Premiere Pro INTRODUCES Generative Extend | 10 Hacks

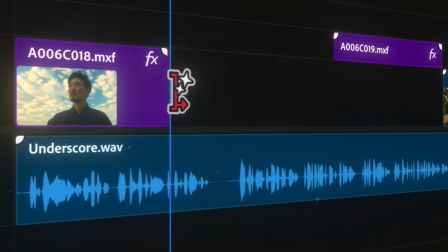0s
Generative Xtend in Premiere Pro Beta allows you to extend both video and audio clips using Generative AI.
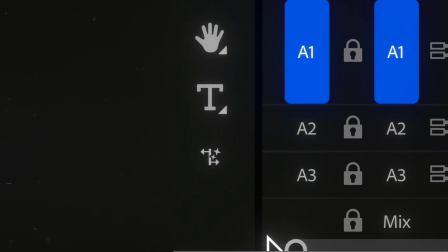6s
All you have to do is open up Premiere Pro and then click on the Generative Xtend button, click on the edge of your clip, drag away, and then get two extra extended seconds of generated footage. Now here are 10 use cases where it might make sense to use Premiere Pro's new Generative Xtend.
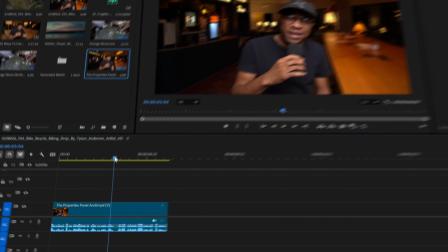21s
Number one is to correct eye lines or actions that shift unexpectedly mid shot.
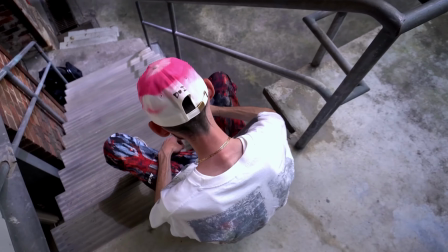28s
Second case is in music videos you could use generative extend to actually create b-roll out of what would normally be performance shots.
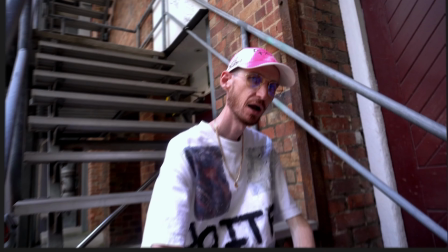35s
You can actually do this by cutting the performance shot right before the artist starts mouthing the lyrics.
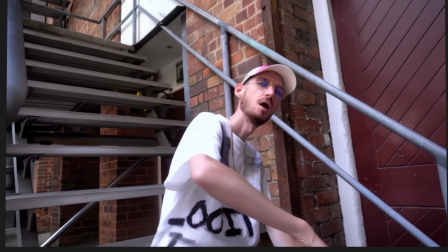40s
This will give you a shot with a few seconds so the artist is vibing without talking and bam you've solved the situation that I've been in a ton of times when you've shot too many performance shots and you have forgotten to shoot enough b-roll. Third case you could use generative Extend to extend reaction shots.
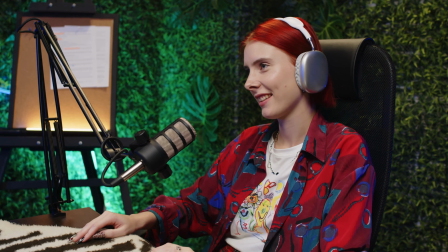56s
In interviews or reaction-based content, the subject's reaction might be a bit too short to fit the edit.
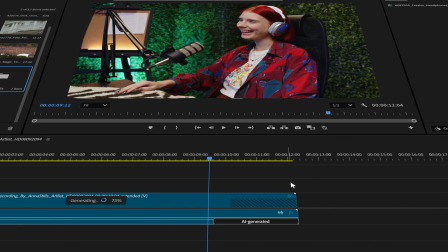62s
With Generative Extend, you can lengthen the reaction shot without needing additional footage, helping maintain the emotional impact. We are a small business and when it comes to Cyber Monday or Black Friday, we just can't compete with the big guys. So we're kicking things off early with a deal for creatives just like you. Starting today, Today we've slashed prices off of 20 of our top products. They're all going to be just $5 all the way up until December 1st.
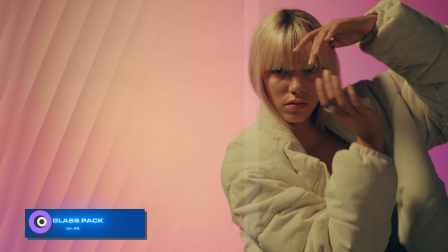88s
From incredible video effects to two of our top courses, there is something in here that will definitely level up your editing game.
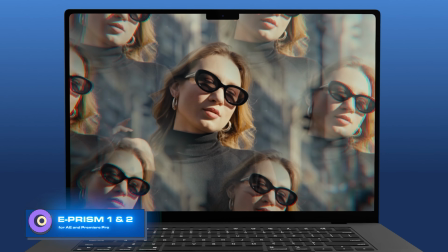96s
So if you're ready to support a small business and level up your edits, then this deal is for you.
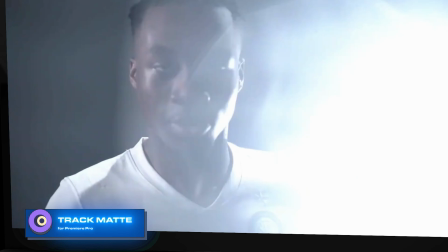101s
Just click the link in the description and thanks in advance for your support. Next case for generative extend is you could use it to add room tone to fill in audio gaps. If you have an audio cut where maybe your ambient sound just drops off, maybe the mic stopped working,
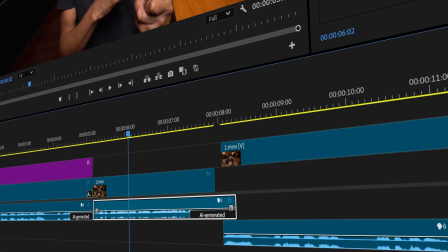115s
generative extend can actually add natural room tone to fill the gap, making your audio edits feel smooth and less noticeable. Next case is maybe your footage got cut off too soon. Maybe you hired an inexperienced DP as a second shooter at a wedding and they stopped recording like midway through the kiss of the bride and groom.
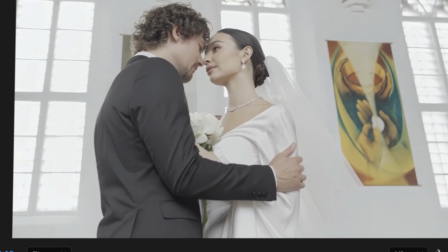136s
You can use generative extend to extend that shot by just a few more seconds. Next case for generative extend could be extending drone footage.
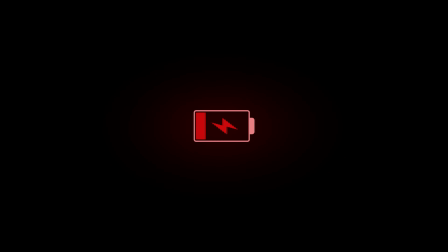144s
Maybe you had some beautiful drone footage that maybe got cut short due to battery limitations. Or maybe you had a drone pilot that just didn't know how to fly straight.
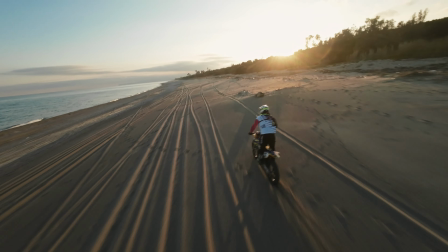150s
He kept making turns and you only had a few seconds of smooth forward moving shots.
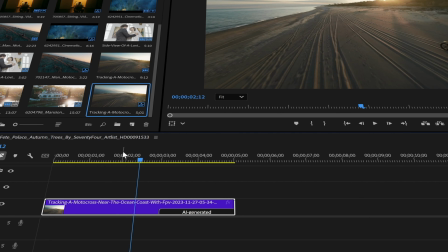155s
Genitive extend can add a few crucial seconds to that existing footage which would allow you not to have to do a reshoot.
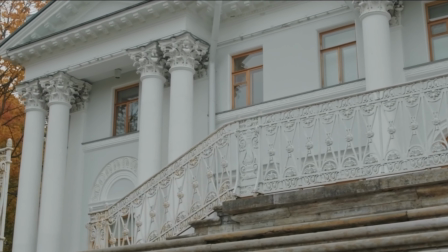161s
Similarly you could use generative extend to extend establishing shots. If say your establishing shot of a big mansion doesn't linger for long enough,
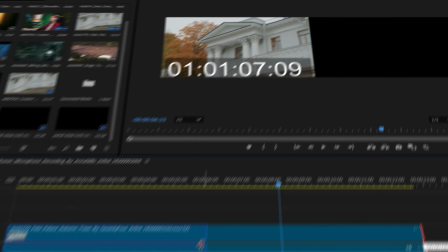169s
maybe your steadicam operator tripped on a stone midway through the shot, cut the clip back before they tripped and then extend the shot using generative extend. Another case could be adding added frames to time-limited action sequences. Maybe you have a fast-paced action sequence that just ends too abruptly.
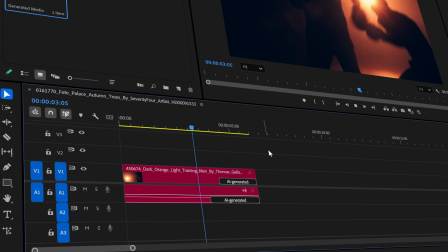185s
You can use generative extend to add just a few extra frames, ensuring motion feels more fluid and complete. Here's another case that's more theoretical. I haven't actually done it yet, you could potentially use generative extend to stretch out a crowd shot and maybe a concert.
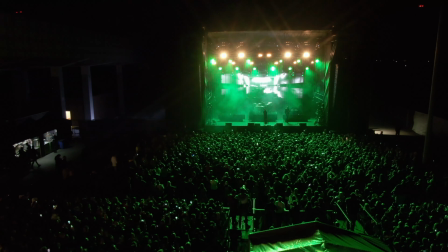199s
If you're filming a concert or a crowd shot in say a music video and the crowd just wasn't as big as you would have liked it to have been,
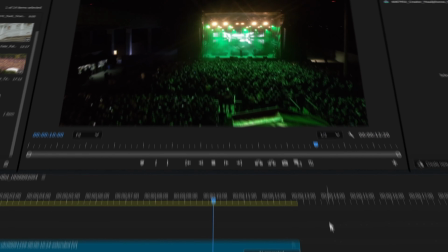205s
you could literally cut the shot early before the crowd ends and then use generative extend to continue adding more people. Hey guys, if you video edit, comment below. And if you need a video editor, comment below. Let's make a connection.